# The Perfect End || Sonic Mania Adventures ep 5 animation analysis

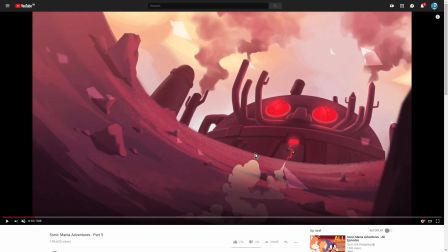So a fisheye lens effect like this is a great way to kind of imply scale, where when you need, like, what we need for this shot is to have this huge, enormous, barren plain leading up to the menacing factory where Eggman lives, and he just can't resist making it look like him, which is a weird narcissism about that character.
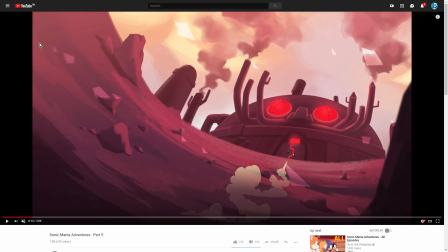And so having this little curved horizon thing going on, it's just a lovely little shorthand that helps kind of frame the action and make it feel bigger. It makes it feel a little bit more epic and large, and that's just quite nice.
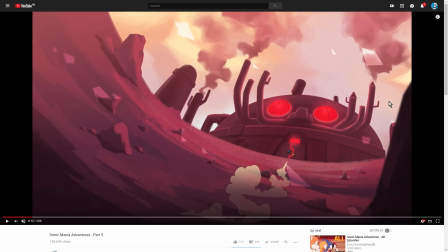And also, I do love, it also helps the composition, because, like, take a look at how much of the screen where things are happening that we need to pay attention to. It's here. It's Sonic and Tails, and it's the Eggman factory. So, like, all of this over here, all of this, is just, doesn't matter.
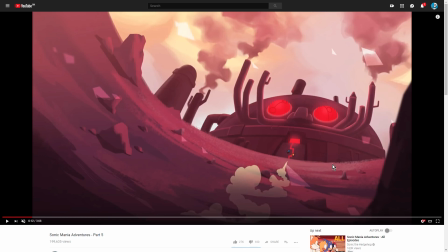We don't need to know about it. It's pointless. So, by using this... by sequestering a whole bunch of it off into, like, one big color blob, and then having all the detail of the shot right here, it's such an easy way to guide the eye of the viewer.
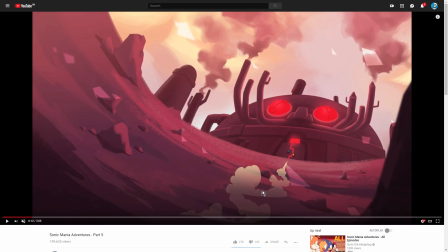And just in case you weren't paying attention to the right place anymore, you have this little smoke trail just leading your eye, pointing like an arrow directly at Sonic and Tails, so that you see them moving as they head into the factory.
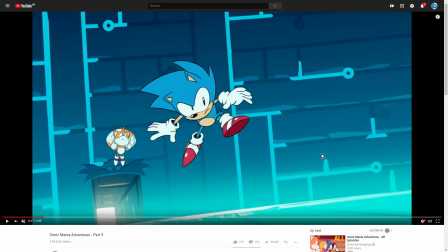And it's really good directing. Like, whoever storyboarded this, whoever directed these shots, they're just really good at the basics.
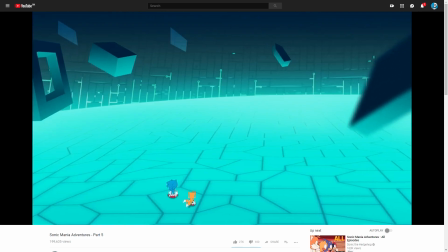Like I've said so many times, they're so good at the basics. And that's what I adore about them.
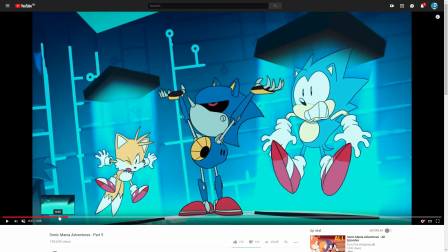That's why I turn into a little bit of a giggly fanboy when I watch them. It's just because every time something needs to be done, they use perfectly ordinary,
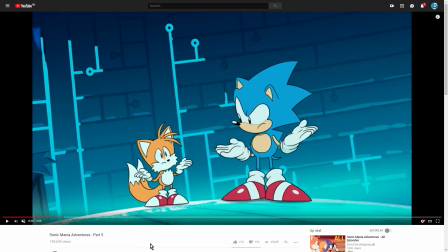simple, basic techniques to make it happen, but they do it so bloody well.
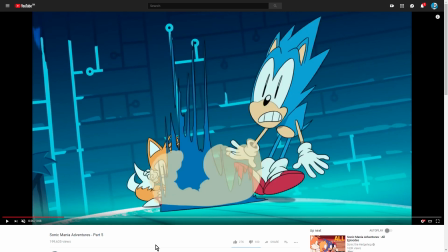Like, they just do it really, really good. You can see here because notice what's happening in this shot as Metal Sonic is landing, right?
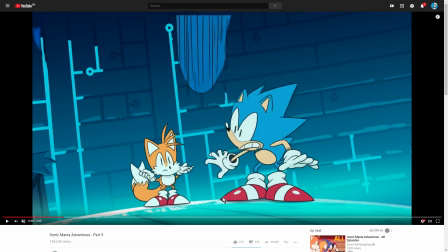This is a robot who's landing with a blast, but it looks more like
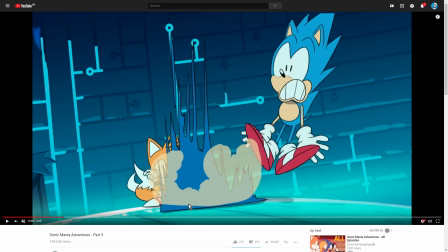like some paint that was stuck to the ceiling fell down until, boom,
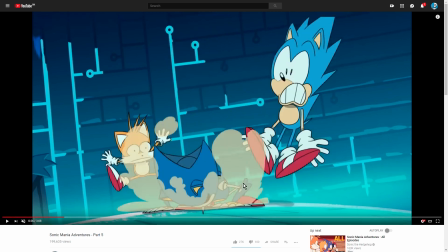he morphs into himself. which allows, like something we talked about in the last episode when we were talking about the animation of Metal Sonic,
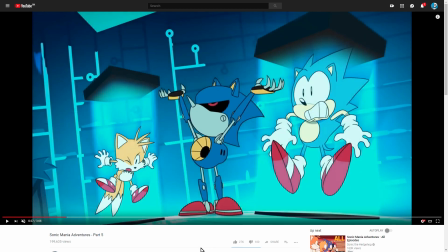is that he is by necessity a very stiff character. Like there's really a limit to how much you can bend him outside of animation smearing.
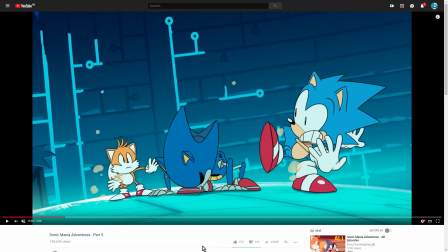You can't really have him be flexible and bendy, but what you can do is when you do animation smears,
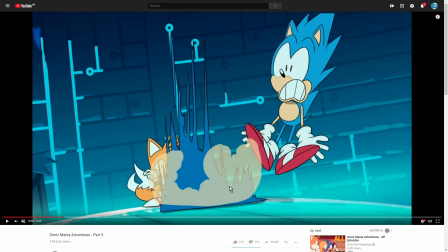that's when you can really take advantage of squash and stretch and the principles of animation in order to heighten the impact of the stuff that he does.
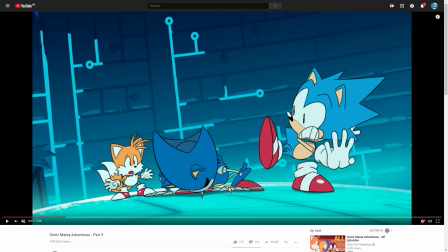As indeed you can see in this smear as he stands up. Whoop. It's a very brief smear. Like, it's really only... his going from crouched to standing up is really only 1, 2, 3. And something else to notice is that there's really limited anticipation and follow-through with him.
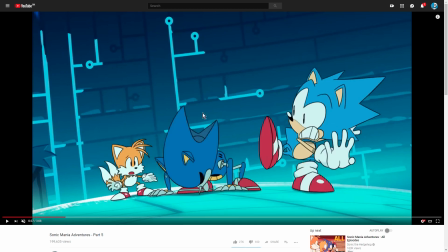Now, anticipation and follow-through is before a character makes an action. You're going to see it here in a second. They do this. Like, they do a little... as he's about to spring up again, the animator makes him do a little press down and then kind of bounce up like that.
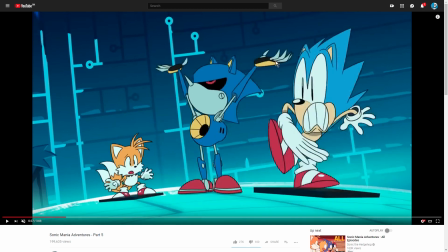And then once he's up, this is his full upright position, there's a little bit of a bounce back, right?
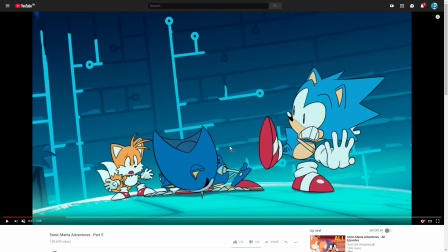You can see his arms are extended, and then they kind of bounce back, and then they stay there. That's... anticipation is when the thing you do before you make a big action,
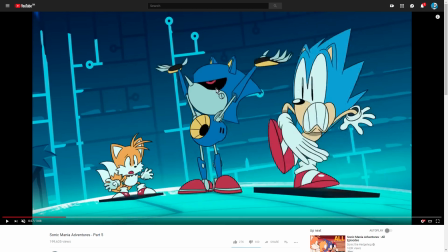and follow through is the little settling down again you do after, like that little wiggle of the head and that little contraction of the arms.
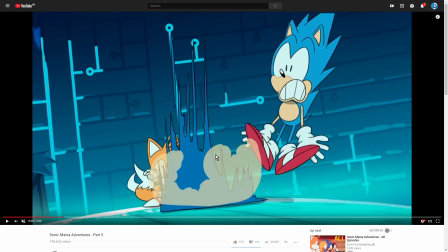And it's kind of limited how much you can really do with Metal Sonic, as indeed you can see here, as
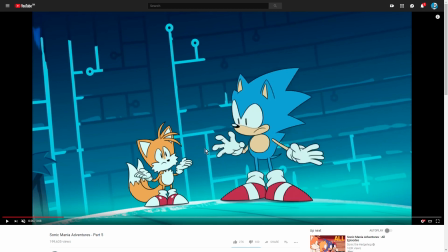because you see Sonic begins to react even before Metal Sonic is even on screen. Like, he begins to react here because he's anticipating this.
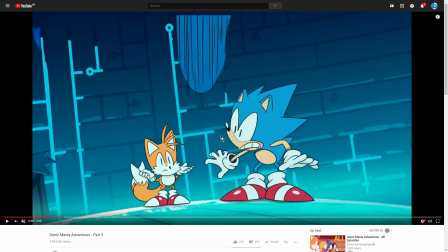This is what it's all leading up to. So Sonic has a hell of a lot more anticipation on him going on, and the same thing goes for Tails, than Metal Sonic doesn't.
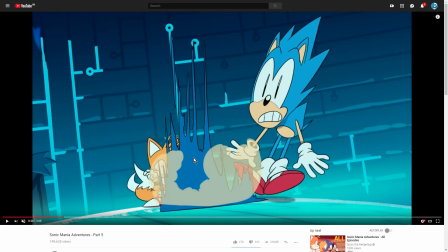His actions, I love these smear frames so much. I also love the expression on Tails over here.
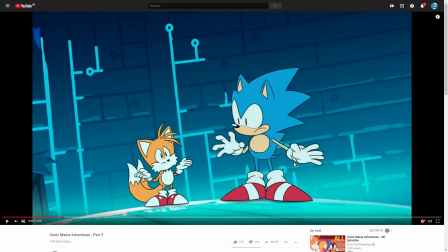It's just a really good expression. And you can also see, even though here, Sonic has pretty much completed his action.
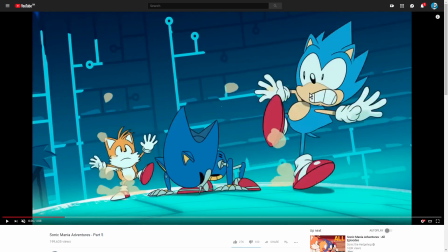Like, he's sprung into the air and he's scared. But take a look at how many more frames of follow-through Sonic gets.
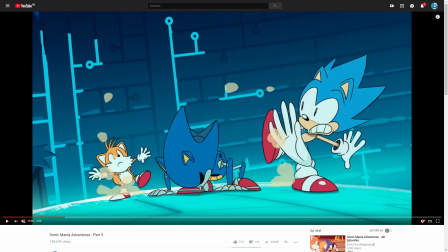Like, there's all kinds of wiggling going on in the air, and then he lands, and his hand smears down.
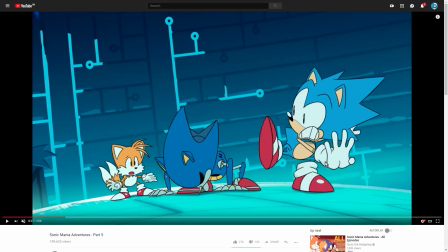And then you'd think this was the final position, but no, there's a little bit more wiggling going on. And it's the same thing with Tails.
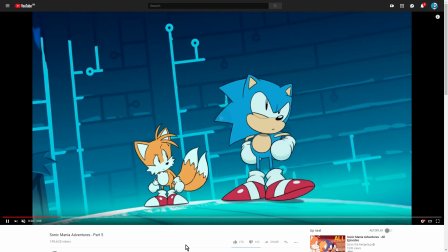They get a lot more anticipation and follow-through than Metal Sonic does.
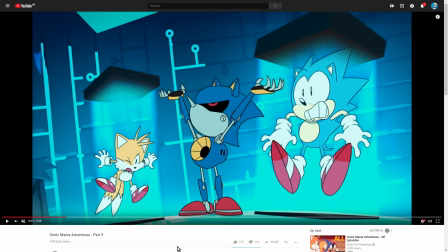And that's part of why Metal Sonic's motions seem much more stiff and robotic and mechanical than Sonic's do, because Sonic has more anticipation and follow-through. Like, he has more... his body does more stuff before it makes a movement.
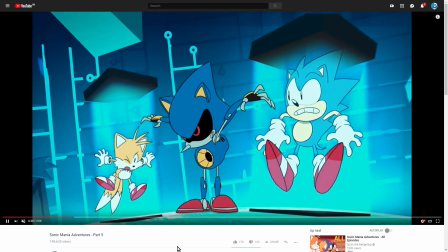And that, again, just very good basics. And you can just see it in, like, the way Metal Sonic is animated.
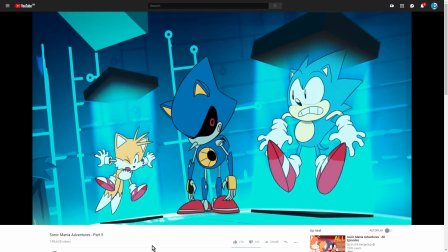Like, he lands, he stands up, hands down, take a look at it if he's caught them, arms up, arms down, grab the things, disappear.
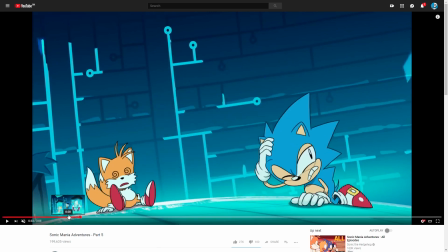No wasted motions. Like, there's no turning around and gloating. There's no kind of raising his head and laughing or pointing at them or taking a moment to compose himself. He's just kind of executing actions one after the other like a computer would.
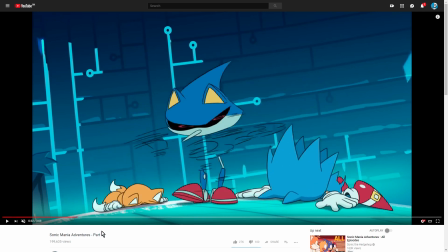Let's see if we can catch the smear. I also do love these vanishing smears.
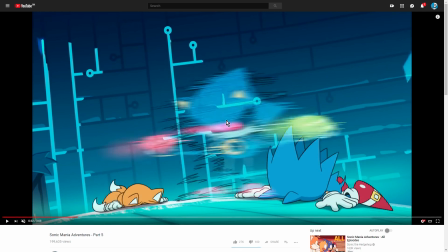And they do a couple of clever things here, actually, that we haven't seen them do before. This little after image thing where they kind of blur him out, and then they do color trails for the motion of the gems in the eyes. That really wasn't used in the last one, I don't think. And it makes for a really effective vanish.
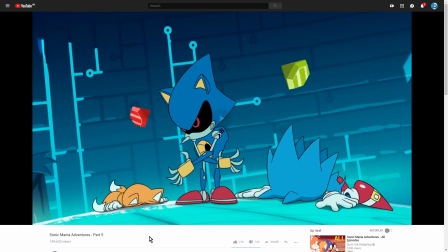Like, you really get the sense of him just vanishing at incredible speed,
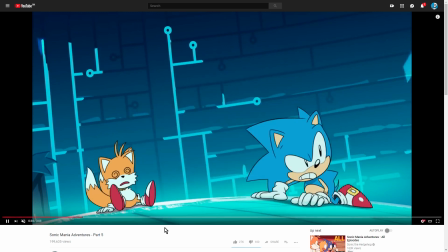because you get that little after image blur that stays on the screen just for a second to let your brain know that,
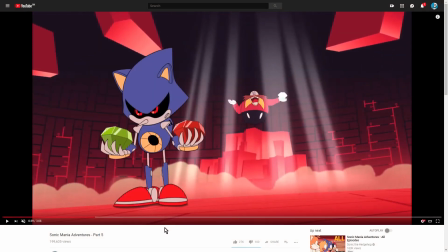holy shit, something moved really, really quickly here. And it just works really well. I wonder how they execute the one where he comes onto screen. Yeah, like I thought.
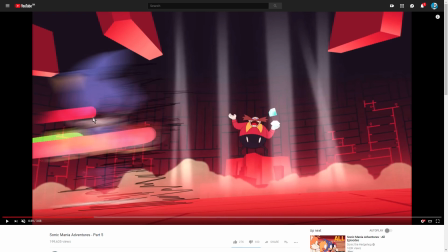You can see here, it's the after image that arrives first, like the blurred image with the color trails showing you where Metal Sonic came from.
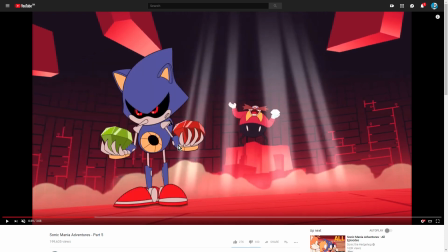And then he's just there. And you can see there's a little bit of... I really love this.
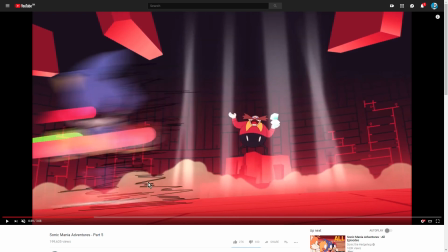There's a little bit of follow-through. Once he stops, right? It's not... he doesn't stop and then has to regain his balance or something.
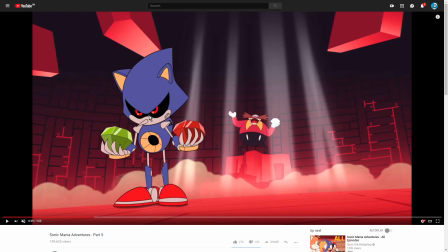He just stops on a dime. But there's still a bit of inertia going on. So you can see he's going to waggle a little bit as I advance. Waggle, waggle, waggle, waggle.
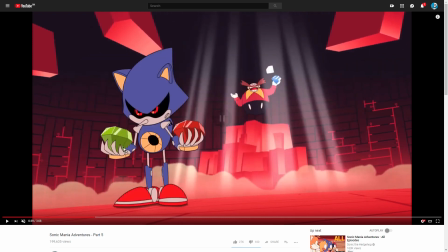And that's just, again, it's such a clever way to animate the character that makes him look robotic, because it's kind of like a marionette where you kind of, a bobblehead almost, where you just poked it for a second and it kind of waggled a little bit. Woggled. I don't know what the hell a woggle is. A waggle. It waggled a little bit after you poked it, and then it stands completely still like a statue.
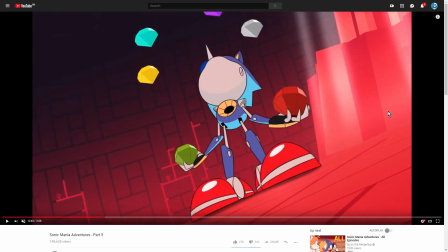Okay, I want to see that in action a little bit. So we get the glow of the gem, of the emeralds.
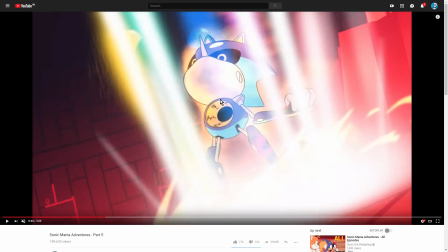Oh, that's clever. See how the engine on his chest, it speeds up. Right?
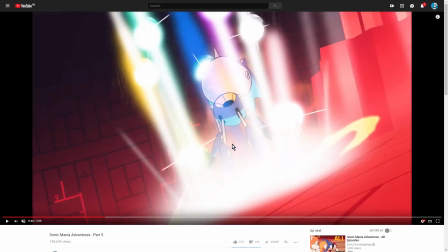You can see it gets a little speed up animation here. That's barely visible. I don't really think you can see it when the thing is in action.
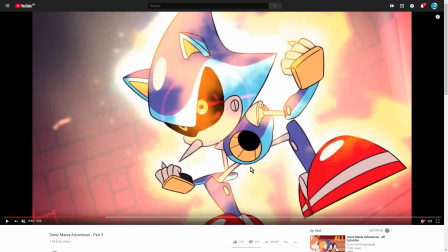And then they use a lot of visual effects to kind of communicate the power of the Chaos Emeralds coursing through him.
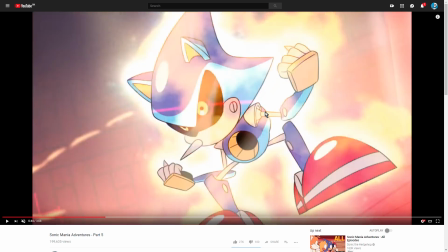But again, even with the power of the Chaos Emeralds coursing through him, Metal Sonic isn't making any unnecessary motions.
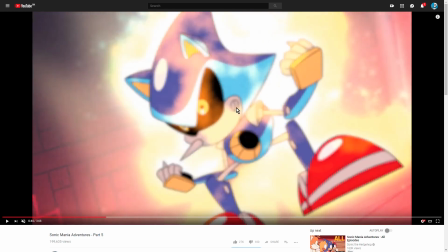He's not shaking. He's not vibrating. We are. The camera is shaking and vibrating from the power that he's giving off.
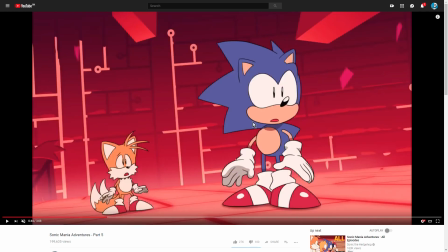But he himself is every bit as stoic and stiff as he's always been. And then we get Sonic here.
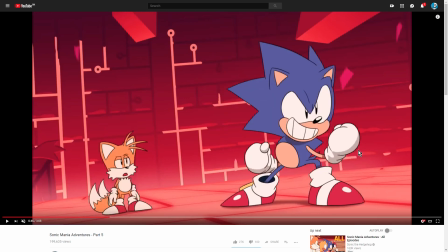Like, his reaction is just, oh, hell yeah, a cool fight. Yeah.
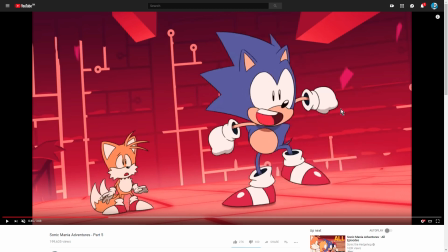Once again, that overconfidence, which we talked about in, I think, the very first episode of these animation breakdowns,
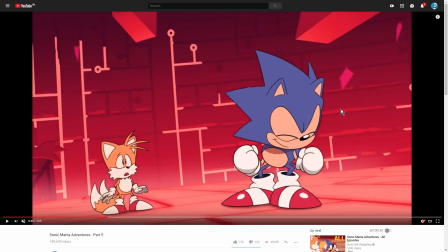is one of the defining characteristics of Sonic is that he's a cool guy, he's a nice guy,
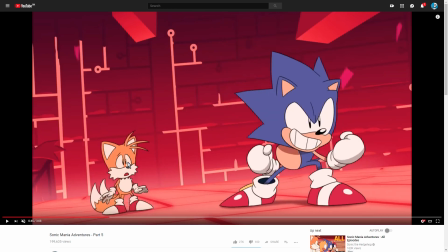but he's also incredibly overconfident, and Tails knows it. Look at him.
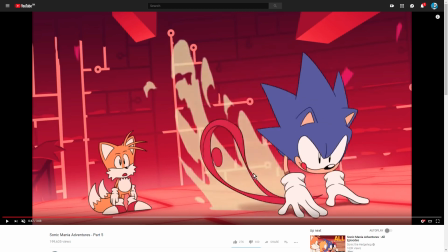It's like, you sure about that? And as Sonic speaks, I was like, oh, I know how that is gonna end.
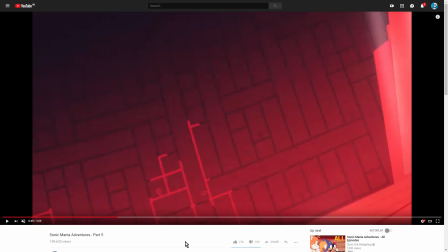It's such good acting. Oh, this is really cool.
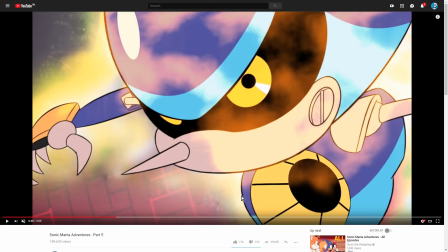See, we need Super Metal Sonic to move out of frame really quickly, but we also need the audience to be able to read what he's doing and where he's going. We need to be able to see what he's doing, even though he's supposed to be moving too fast for the naked eye.
Sonic the Hedgehog.
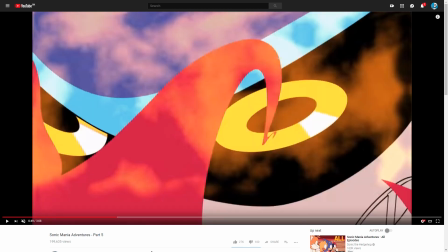So what do? Well, we give him a red glow on his eye that kind of starts to spin out.
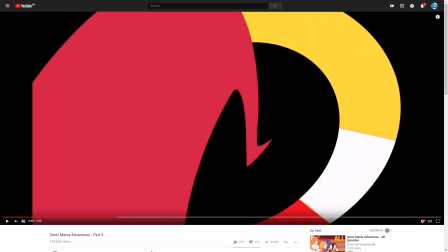And then we use that to cover, like, this is an animation smear. He's just completely smeared out, and we essentially have the eye rushing in towards us.